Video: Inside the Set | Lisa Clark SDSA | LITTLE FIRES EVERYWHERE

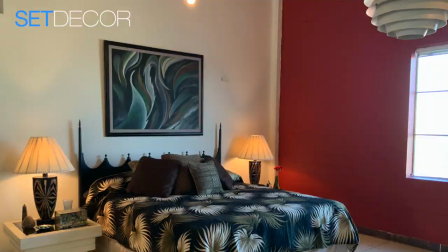(19:47)
I decided that I wanted Pauline to have an Arisha altar in her bedroom,
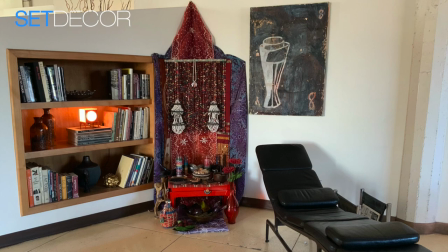(19:54)
and so I went through the process of doing that research and creating a small altar by the bedside.
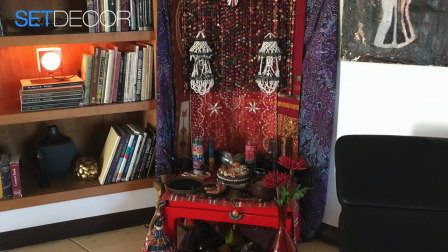(20:00)
I wasn't there when this happened, but Jess walked Carrie through the set, and she stopped and looked at that altar and said, I can't believe there's an altar to one of the Orishas in this set. And she told Jess to thank me for that level of detail, which meant a lot to me. Shaker Times, the newspaper office, and also Lucky Palace. Tell us about those sets. Those two sets were also considered permanent sets.
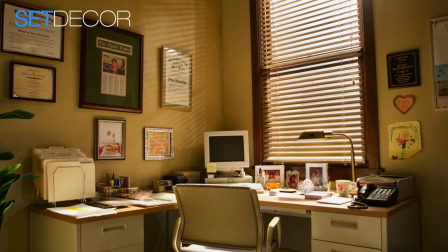(20:27)
They were full builds on stage. When we worked on Shaker Times,
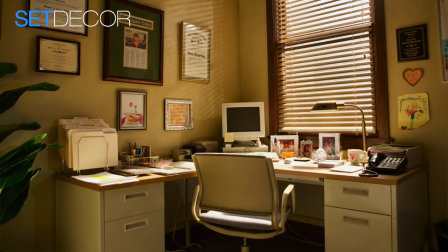(20:31)
I actually called an old colleague of mine from graduate school was a computer scientist and went over exactly what
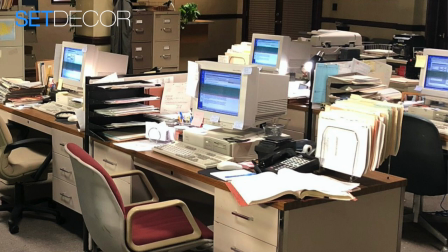(20:38)
computers would have been in the offices in 1997 if it wasn't
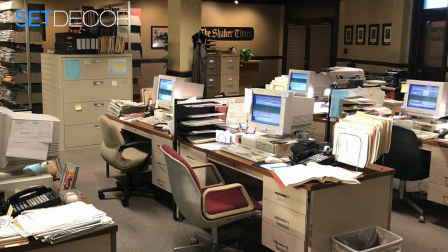(20:43)
a really advanced office and what the routers would look like and it was a it was
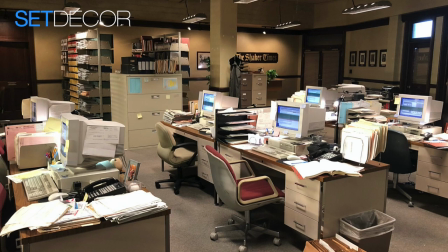(20:48)
sort of a fun flashback it had a bullpen of I think it was six or eight
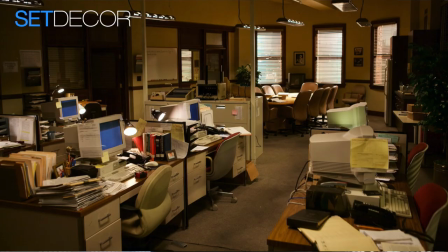(20:53)
desks and a conference area and it had its own library section
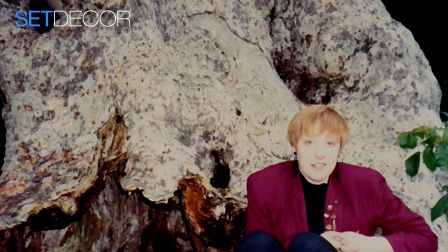(20:58)
which for me was difficult but also a lot of fun because when
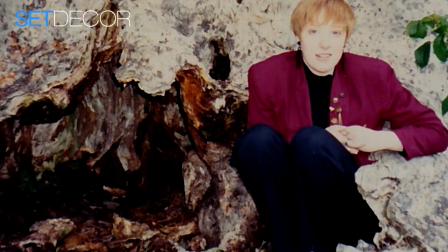(21:03)
I was in college at Stanford I worked in the periodicals department so I brought all of that memory to the table tracking down old
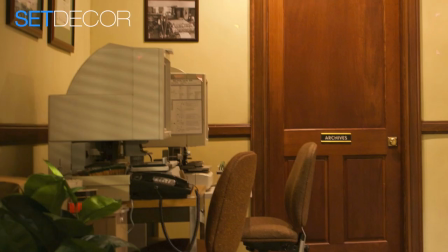(21:13)
magazines and newspapers and there was a section of the resource area that
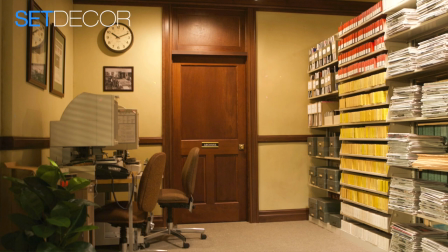(21:18)
was devoted to microfilm microfiche and so we had to track down working machines which we purchased as well as microfilm roles that were from that era. You'd be surprised how expensive and difficult it is to find microfilm.
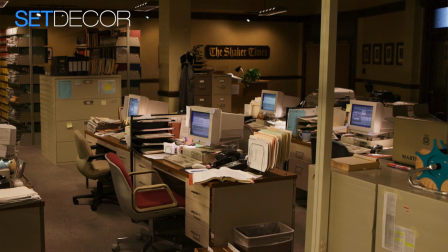(21:33)
Selecting the computers as well as the furniture, we didn't want everything to look brand new because it was a local newspaper. We thought that it would at least be a few years old and that the money was probably going more into staffing. It must have been really difficult because no one had a big stock of things on hand.
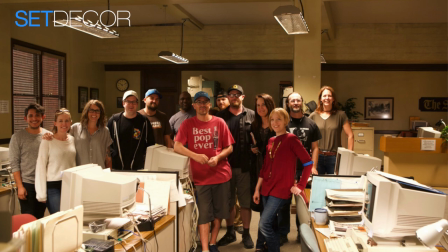(21:52)
For the first six weeks, I think I had three buyers because of having to track down things object by object, really,
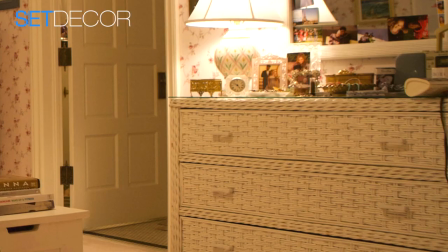(22:00)
especially for the kids' bedrooms. We found, you know, maybe like a white wicker headboard here and then a matching dresser set,
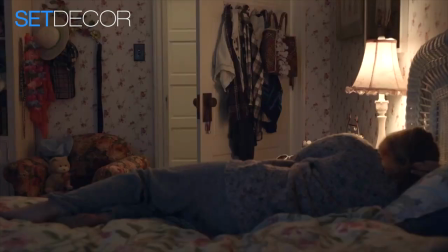(22:09)
but it would be the wrong height and we'd have to buy legs and raise it. And there was a lot of altering things and finding objects to go together one at a time.
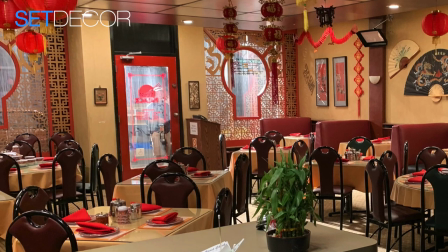(22:19)
So let's talk about the Lucky Palace. I was really proud of the Lucky Palace. I know it's one of those sets that I think decorators really appreciate because they know
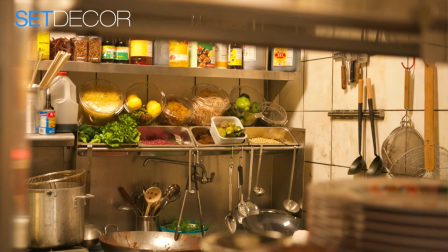(22:28)
the work that goes into making something feel real that is every day.
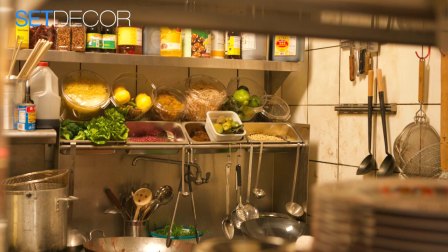(22:34)
A restaurant sounds like a boring set, but it's really not. There were a lot of details that went into the choices in the Lucky Palace. For example,
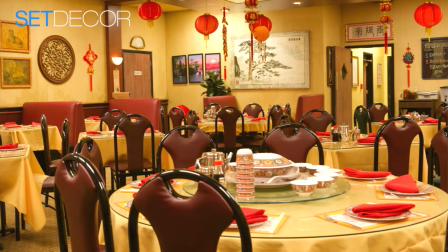(22:44)
I wanted those chairs that were really popular in the 80s with the black tubular backs. so we we tracked those down and
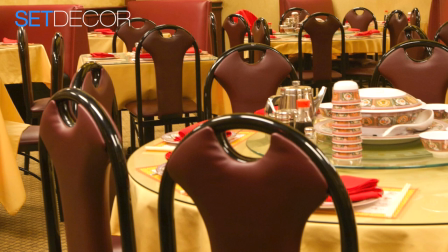(22:52)
purchased them most of them were red because at Chinese restaurant typically the upholstery is red but I purchased a handful of them in green because I wanted it to
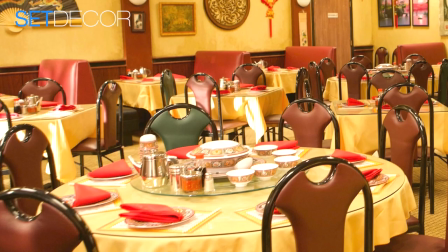(23:02)
look like at one point they couldn't get the red chairs anymore and they had to buy whatever they could find a lot of the things that were hung on
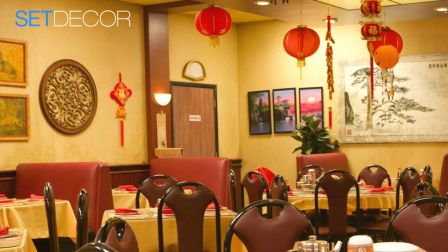(23:10)
the wall you know you have to fight your instincts to square things off I purposefully hung things off kilter from each other because things often feel haphazard in those restaurants.
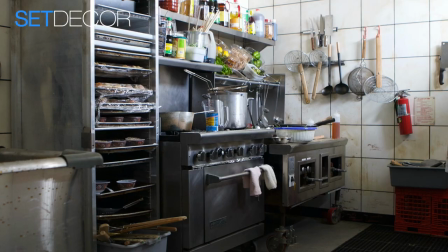(23:20)
There was a kitchen in the back that was a full dress and we bought a lot of that equipment already rusty and aged down a little bit. One of my favorite moments with that restaurant was the first day of shooting. There were several extras who came in who were Chinese American who were actually chefs in Chinese restaurants because they thought they were going to have a cooking scene in the back and they turned to me and they said yeah this looks like my uncle's restaurant and I said that's the best compliment I could get from anyone so you know made me feel like we'd done we'd done it right. At one point weren't you going to go to Cleveland and shoot?